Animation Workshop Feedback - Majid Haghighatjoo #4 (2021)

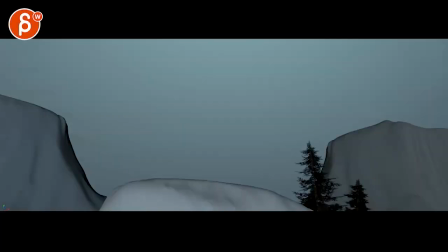(0:03)
all right let's watch this in full
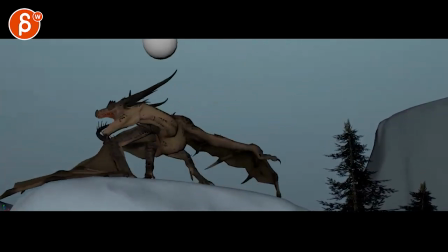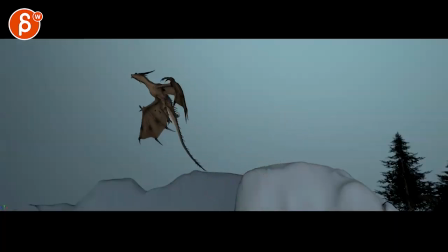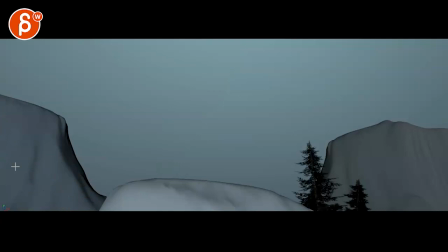(0:20)
cool i see there's a change okay and i like it so there are
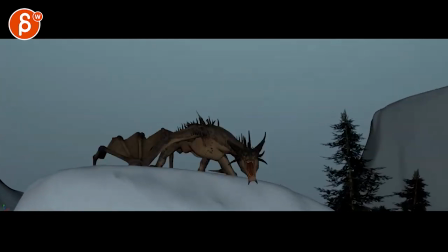(0:25)
a couple elements or moments animation wise i think they need some tweaking and then i
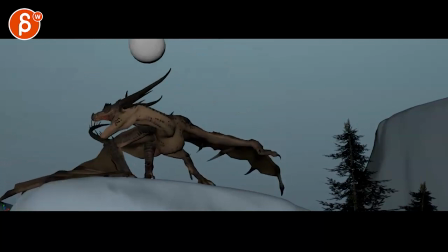(0:30)
have a bigger note about this that
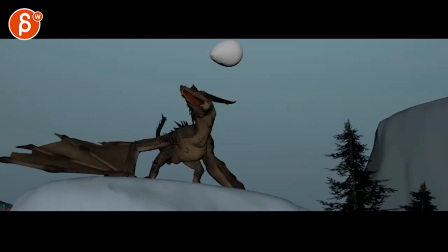(0:35)
could be kind of fun but it's a lot more work for you so i'm just not gonna
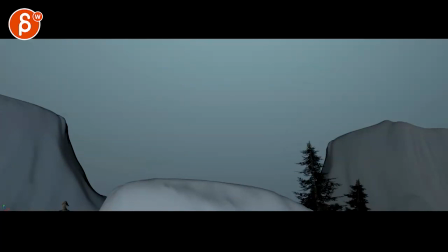(0:40)
say that you have to do it but anyway let's go one by one here so and we turn off this sound just for this this is all cool i think your first flap could be a bit more extreme in terms of speed uh also a couple of things careful just as we're headed
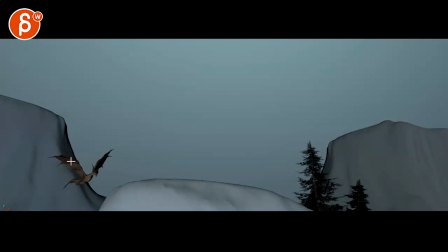(0:56)
to uh that downwards flap that um wing line is right where that line is of that hill the kind of closing counters of the third guy uh bottom there so it's a bit of a tangent i will be need to kind of overlap that more i would just adjust the placement of of
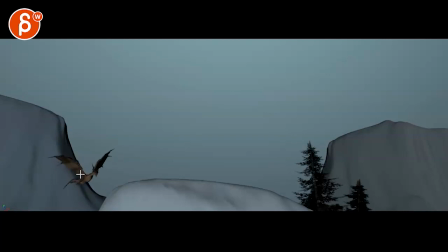(1:15)
um this section here but i will go maybe potentially a bit higher fairly high but i will go a bit higher and then on this lower keep the timing and because you're going higher and lower it will be faster automatically because the timing is the same because the distance can be different you
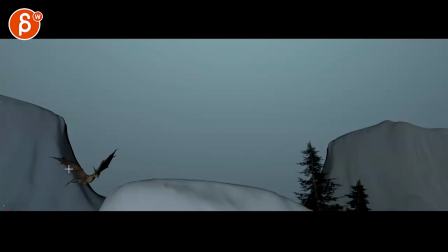(1:34)
also have a little bit of almost bit of a lock in terms of what this wing is doing here so that will be for that just a bigger flap to really give us
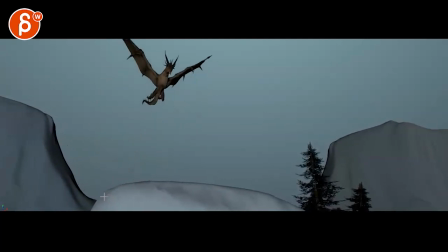(1:47)
the you know the right impression that it can go up so high yes technically it could be gliding but you're already starting on the lower path so to me it feels like we need greater strength in the wings to go up here then once you hear there's a
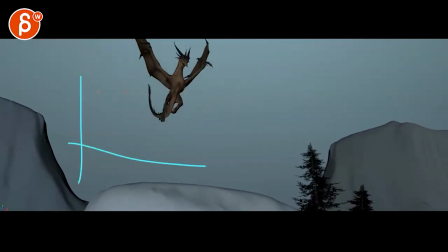(2:02)
bit of a wow sudden acceleration through there it feels like in your graph editor your your ty your translate has like this sudden drop as opposed to where it has a natural fall off with hang time and then acceleration
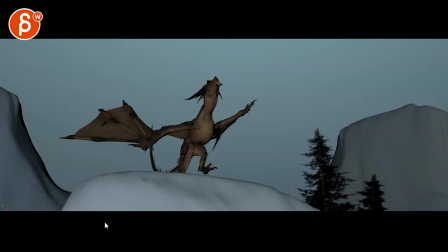(2:16)
so this comes out of nowhere this feels more like someone's got
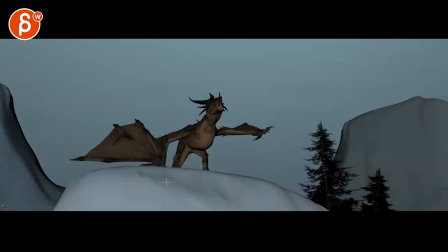(2:22)
a couple chains here and it's pulling that dragon down so give this enough times
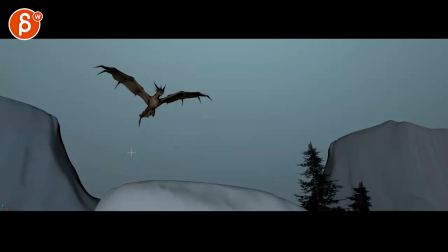(2:27)
they really feel like it's a natural kind of more physics driven drop because it's nothing really super cartoony so i wouldn't really cheat too much here with a like a pull down
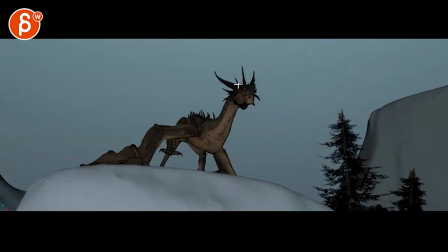(2:38)
landing this is a bit harsh on the stop here on the head watch this and the head goes up
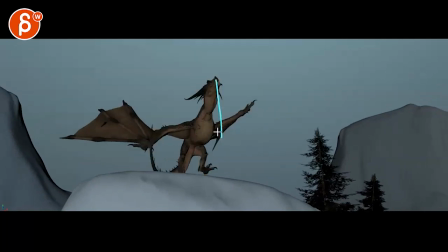(2:47)
it's a bit sudden and also a bit messy in terms of your arcs if you have a very straight drop here that's almost onions getting here
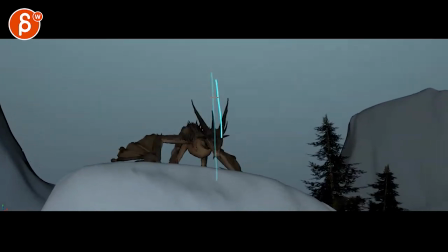(2:55)
almost too straight here without an arc so don't forget your arc in that drop and because you have that it will kind of do this a little
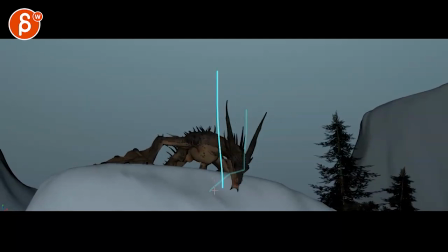(3:04)
bit and in your case it's very straight and then you have this and then straight up here you can see this over and then suddenly goes up and
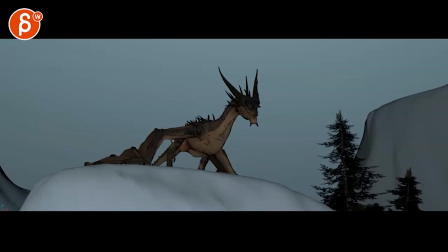(3:13)
then up that and then it's only stopped so all my sounds here these are technical things but it's a bit messy in terms of the arcs and the spacing same thing with this it gets a bit bit fast it's a bit straight like that and also a bit fast we're losing the weight
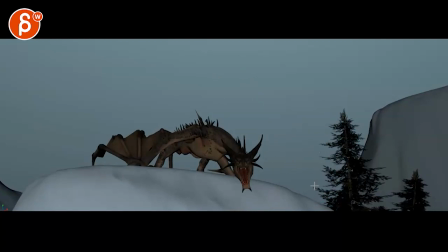(3:30)
because we do have this as a scale comparison or reference we know as a human how tall this is so this is pretty big but then you have something where this this sudden acceleration this is a lot of there's a lot of weight in these so you have to be careful in terms of how quickly you
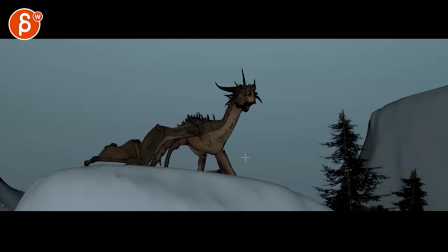(3:46)
get into a move and how quickly you stop and change direction those are all indicators of weight it's a bit much
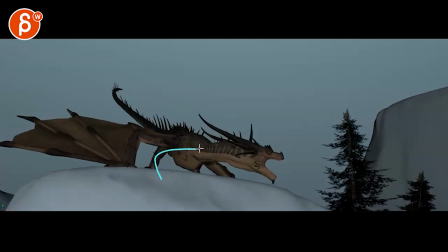(3:55)
same thing here it's a bit fast through there
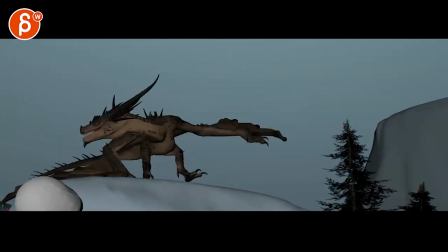(4:00)
this cracked me up i love this and watch out right there just a little bit of a fast section right through that rotation through there's that joint and then
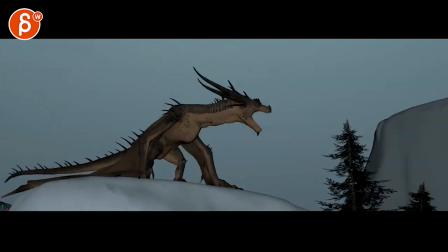(4:16)
that you're hitting almost the wall here so again overshoot a bit more give this enough time to go up and down to really get the weight I love all this here that's
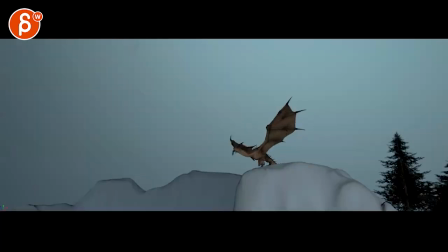(4:33)
cool I like to cut that's also weird right through there it's it feels like we want to jump out this way ish but then there's this sudden path this way before it goes up so I'll get rid of that translate this way and really concentrate on a clean path out
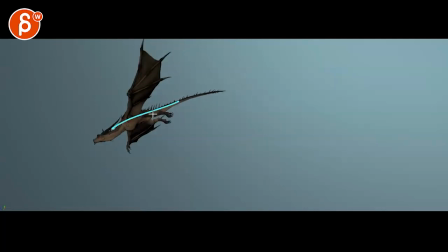(4:55)
and then there's a little bit of an acceleration through there right through there that i'm not quite buying in terms of speed because again it comes out of nowhere there's no flap there's nothing that i would give us an indication of wait that makes sense physics wise and everything else also what i
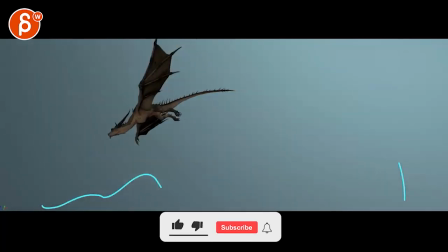(5:10)
would do is take those hills and a couple trees and when you go over there tree tops
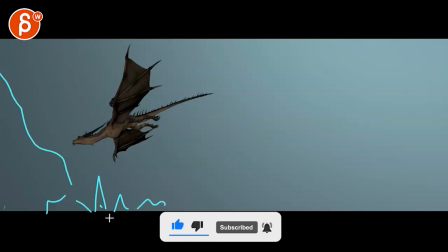(5:15)
maybe a little mountaintop here and maybe you got some
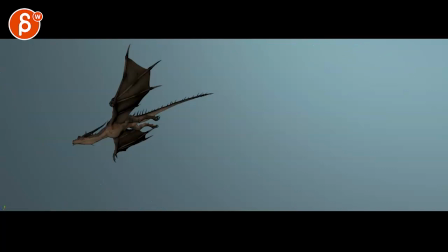(5:20)
white little clouds just give us an indication of what is the camera doing because once we're losing the environment we don't know what the camera is doing this could be anything i see a little bit because of the bending here the compression
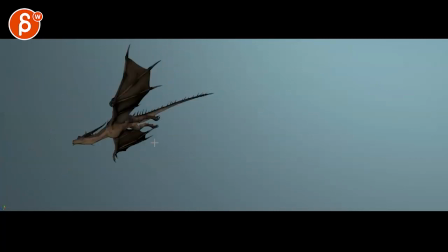(5:33)
but it would be good to see because then we don't know is that sudden move because of the camera is it because of the dragon is it both so still set pieces that would be good that these are to me the main issues in terms of quote-unquote
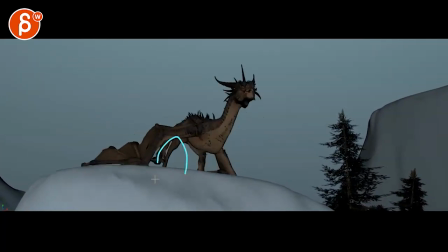(5:46)
issues with the animation and maybe this is a bit wide almost gets frog-like turn that onion's getting off. Potentially make this less wide. Now it looks like you have multiple legs with that tail in the back as well.
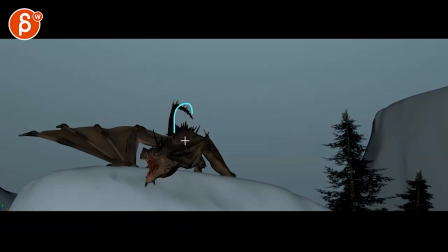(6:00)
Speaking of tail, look at the tail. That's also a bit fast. How quickly you go up and then quickly you stop.
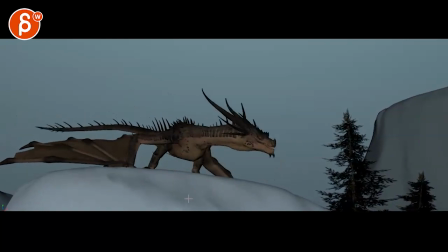(6:09)
All that just kind of kills the weight.
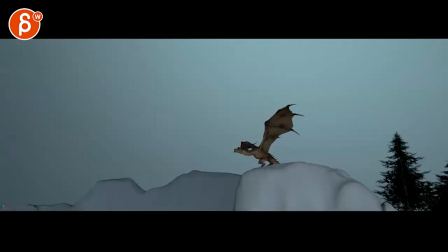(6:13)
But the bigger note that I have, that is an optional note.
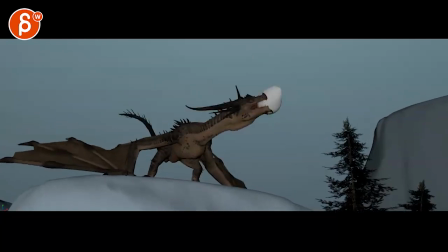(6:18)
What I love is this.